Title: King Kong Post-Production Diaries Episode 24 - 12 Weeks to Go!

Kia ora, welcome to the motion capture stage. It's 11 weeks to go till the movie comes out,
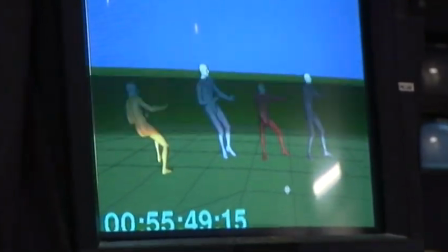but only 5 or 6 weeks until Weta Digital has to get all its visual effects shots, so fingers crossed.
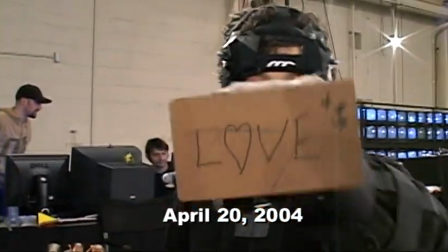This week we're looking at the way that we bring King Kong to life, and there's 2 ways we do that.
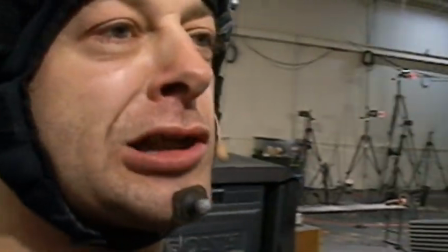We do that with mocap and we do that with animation. This week we're looking at the motion capture and especially the motion edit side.
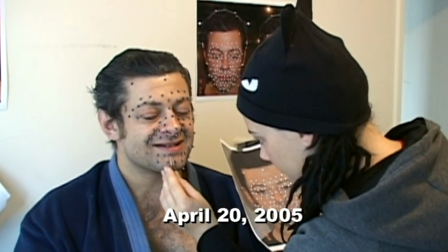So it all starts here in the motion capture stage. We put a lot of dots on Andy.
Andy, how old are you today?
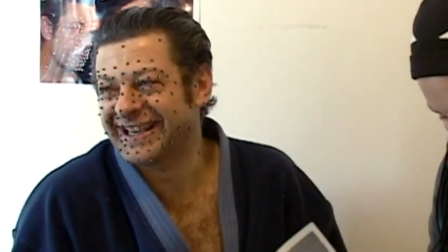21. That's gorilla years. Times like this, you really do wonder what you're doing with your life.
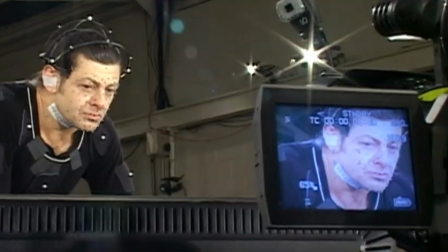Andy does a particular performance. We take the pattern of dots, which the motion capture cameras see.
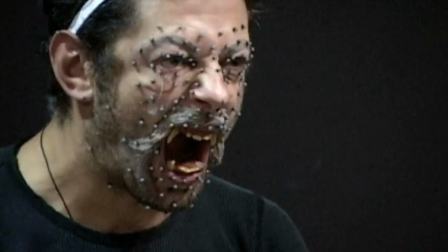We can figure out where those markers are moving in 3D, and from that pattern we figure out what muscle groups in his face are moving.
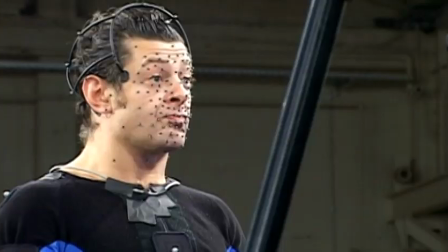And in those muscle groups in his face, we have a mapping from those to King Kong's face.
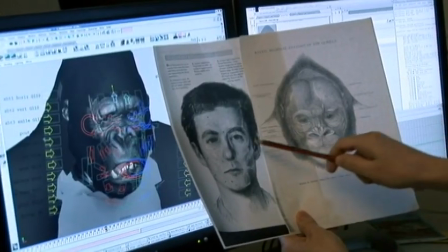And it turns out that humans and gorillas have quite a similar musculature.
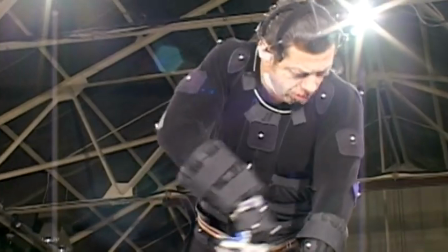The motion editing process involves taking the data that is captured on the day when Andy's performing on the motion capture stage,
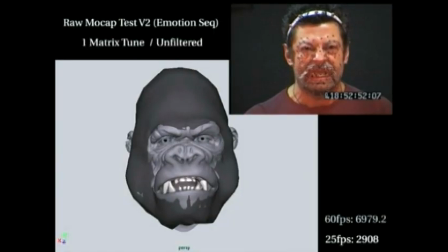and then it's refined, cleaned up and enhanced so that, you know, he feels like a 24-foot gorilla rather than an actor. And once the data of Andy is polished and looking good, we have to retarget it on Kong.
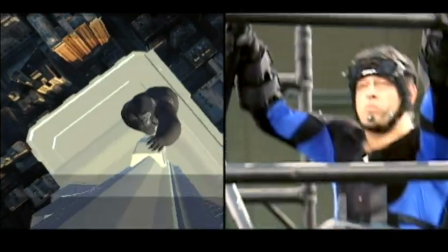A lot of the data that we get from motion capture, a lot of times it needs extra tweaks.
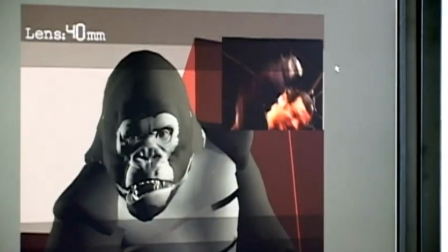They typically either need to polish the performance of Andy or change it, modify it.
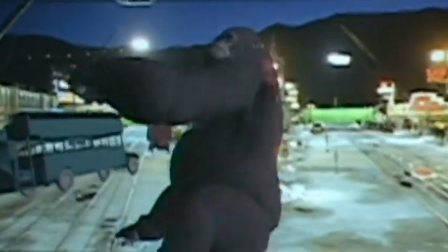There is quite a few shots where they do require a bit of performance change,
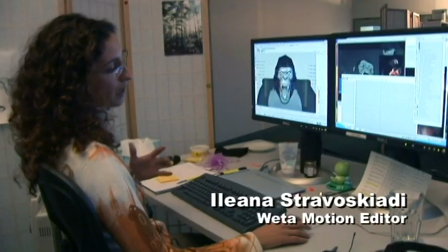which we can handle, like they don't have to go straight into animation.
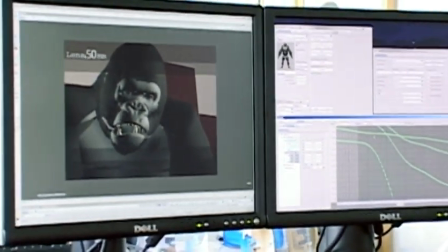And one of the neatest things about Mark software, which is the actual brain behind this whole thing, is that it analyzes Andy Serkis's performance.
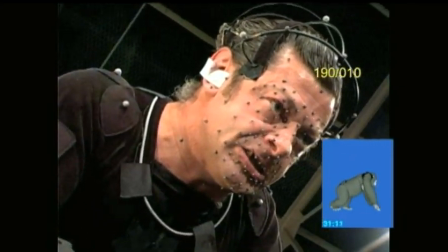It looks at how his face is moving as human, and then translates that as to how it would work as a gorilla.
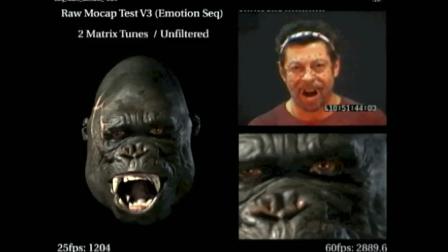There's a lot of great performance we get sort of in the first pass of the facial capture through the eyes and the brows. But the area that needs usually the most work is around the muzzle.
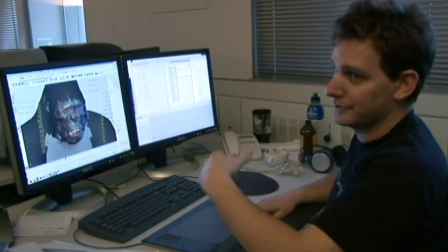We're using this type of system just so we could have some type of human interaction with that data after it goes through that translation.
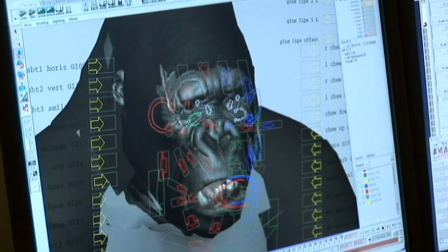These muscle groups are what kind of make him angry. So if we increase them, he becomes angrier.
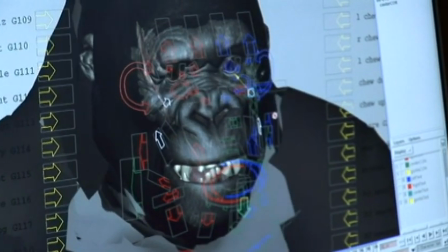And then we trigger the muscles that make him happy. Let's furrow his brows a little bit more.
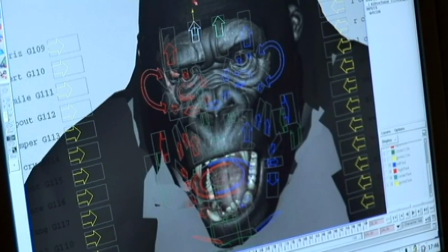We start getting that kind of worried anxiety look in his face.
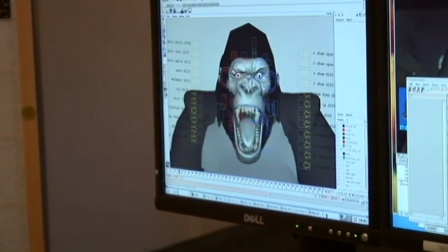And again, it would be the same performance, just different muscles creating that emotion.
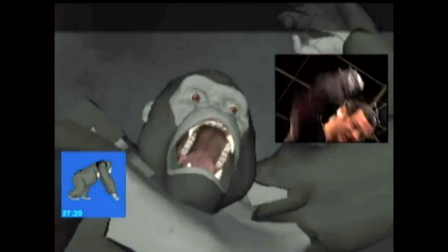I'm just trying to adjust a few muscles that maybe weren't picked up as good in the motion captures.
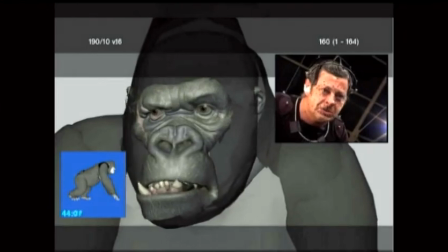You can see he kind of starts, he's really, really angry and wound up, and then he suddenly lost it.
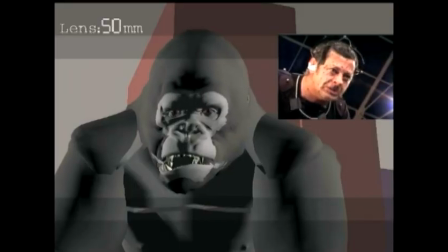So basically the transition doesn't exist, which is something I had to add.
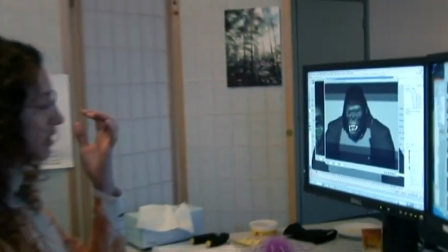And just trying to keep the tension on the eyes.
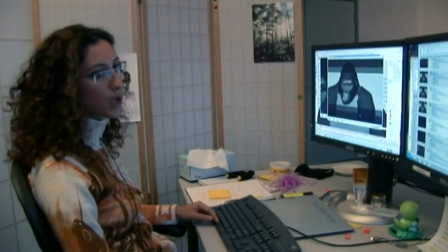And one good thing that we get through the mocap is the realistic eye movement.
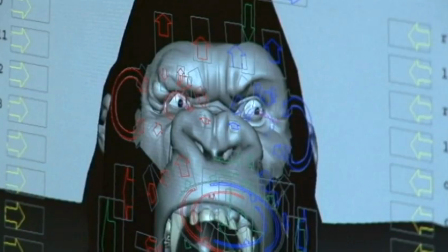When you're looking up and down, you're deforming your lid because the eyeball is not perfect sphere and it's pulling. There is a friction, so it's pulling the eyelids. We could transfer this into eye direction, into gazing. It worked really well. If the thing looks good, it doesn't really matter if it's motion capture or if it's animation.
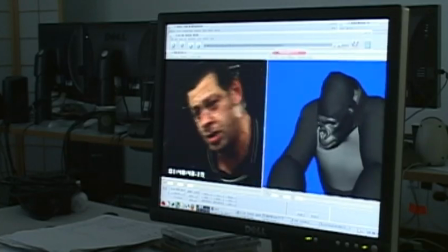So as long as the mocap is used where it really fits, it's a great tool. So hopefully that gave you, a little insight into one of the ways we're approaching creating Kong's performance, which is through motion capture and motion editing.
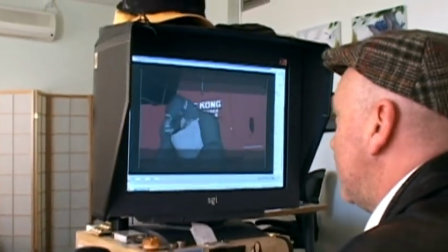And next week we'll be looking at keyframe animation, which is another one of the ways we've helped to bring Kong to life.